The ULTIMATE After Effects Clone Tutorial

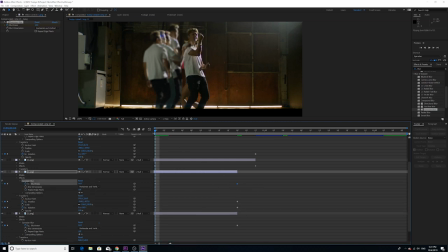There we go. Okay, cool. Let's see how this looks. It's pretty good. What do you guys think? The thing that's kind of bothering me a little bit is this, that you can kind of see the edge of this mask right here.
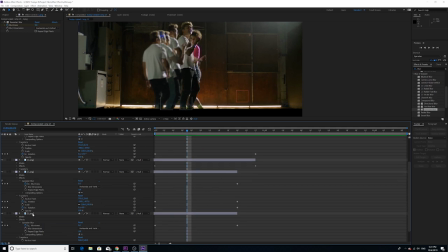So what I'm going to actually do is I'm going to go in here and do a little fix.
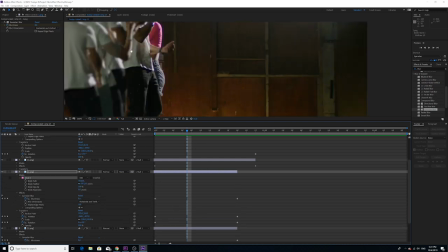Watch. This mask is just a little bit not done right. So I'm going to actually go into this mask.
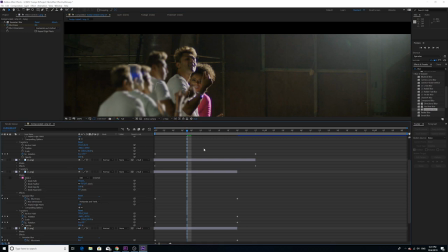I'm going to actually change it a little bit. There we go. It's a little bit cleaner now. Perfect.
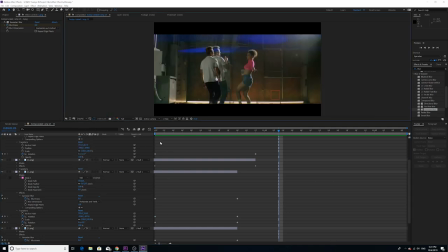Perfect. That's looking really good, guys. Let's go back to fit. All right, guys. So we see all of these. So as he, he's going into each of these photos and then eating them up as he goes past.
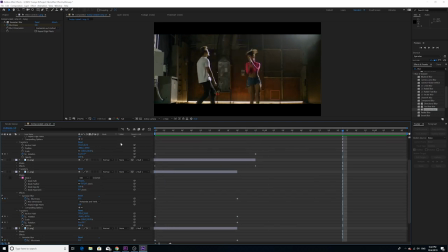And guys, that's basically it. That's how you do this. It's pretty easy. And what I did in the main video, if you remember, is I did the exact same thing with the girl. And I made a really, it's really loud, there's a horn going on.
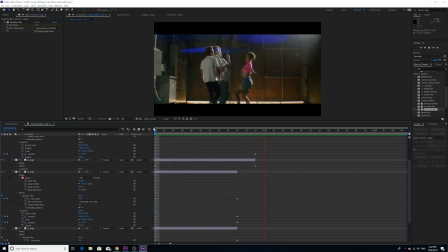And I made a really cool little effect. I'm gonna do a few other things, guys. I'm not gonna do the girl, but I want to show you some other things that I did.
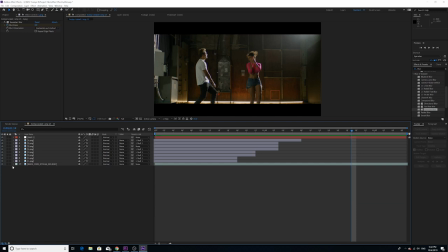What I did was, I know I did this.
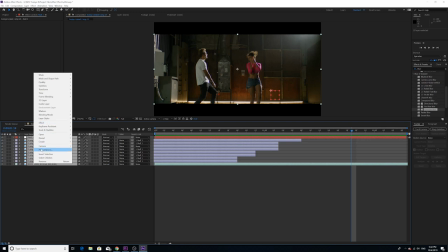I nested everything. It's pre-composed, it's called pre-composing in After Effects.
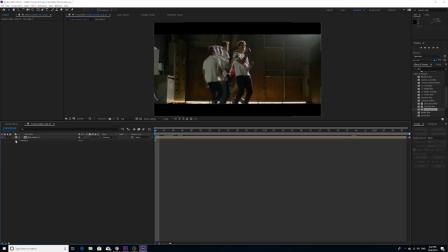It's called nesting in Premiere. And then what I did was I actually did this. I believe I just keyframed the scale. So first I zoomed in and then I put a keyframe on the scale and the position.
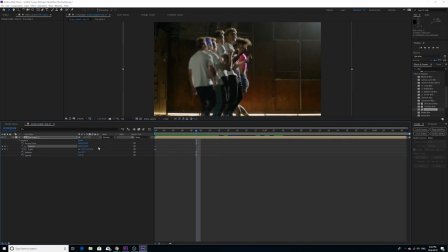And then I did these type of things where it like zoomed in really quick. And then you can actually adjust the position as well. So let's see how that, this looks. Boom, boom, boom. And then like you can zoom out. You can do basically whatever you like.
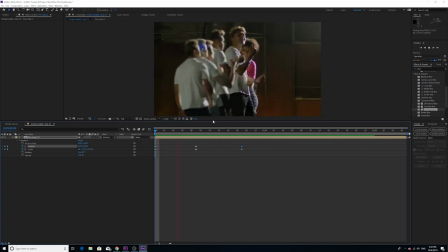You can add some cool effects. It kind of looks like the camera's coming out, right? And then going in and then coming back out.
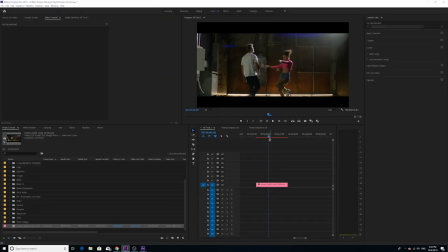And that's pretty much it, guys. If you want to go, let's go back to the original thing that I did and that I did before.
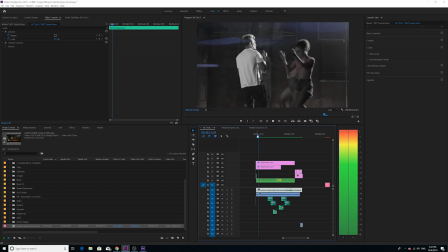See some other things that I did. I'm back in Premiere now. I added a little lens flare on top. I keyframed the, I put an adjustment layer over everything and I keyframed the saturation. So I went from like being undersaturated to normal saturation. You can do all that.
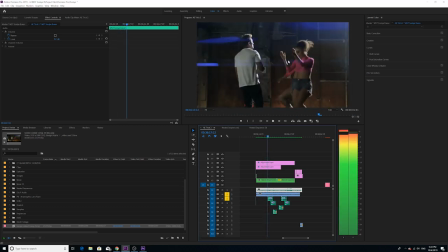As you can see here, I did the same thing for the girl in this first one that I did to him.
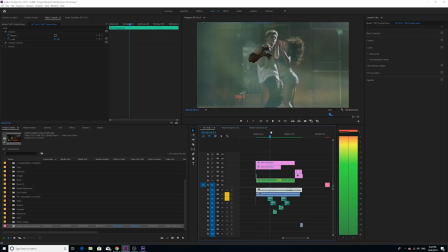And then in here, I did the same thing to his arm in the second one. So as you can see, his arm's kind of doing the same thing where I just got a bunch of stills.
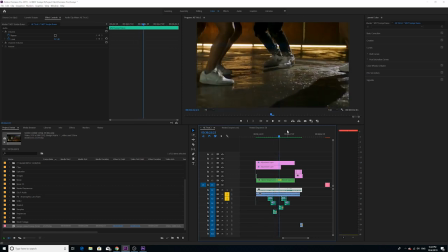Did the same thing with his legs for the other one. It's pretty cool.
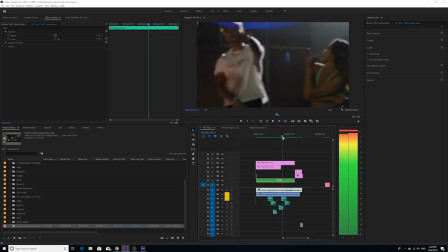I want to take note that for this one, let's go to his feet.
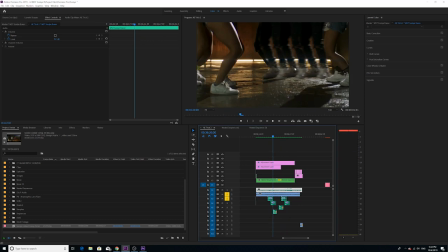For this one, you can see that I just duplicated, you know, his legs like I did for the other, I did in the other one, but I actually tracked his legs to the environment again. So I just picked any like point, like I think I picked here, and I made sure that as the camera went down and up, that
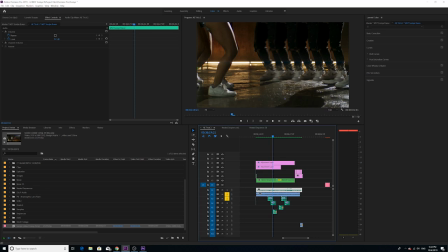these stills that I cut out were still gonna be tracked to the camera so that they would move as the camera moved. And it actually would seem like, you know, they were staying in place as the camera moved. So it actually seemed like they were in the same environment, if that makes sense.
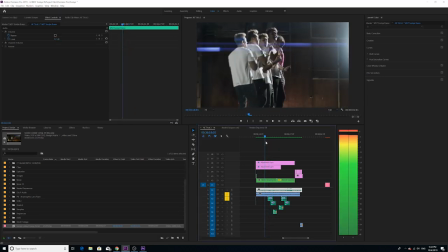So that's pretty cool. All right, guys, I think that's all we're gonna cover. One other thing I'll say that I did that I just wanna mention is,
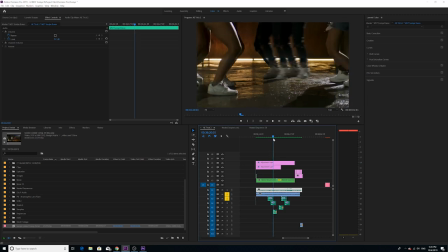I added an expression. I added a wiggle expression. So it seems like, bam, if you can see the ground shook a little bit. I have covered wiggle expressions in past tutorials.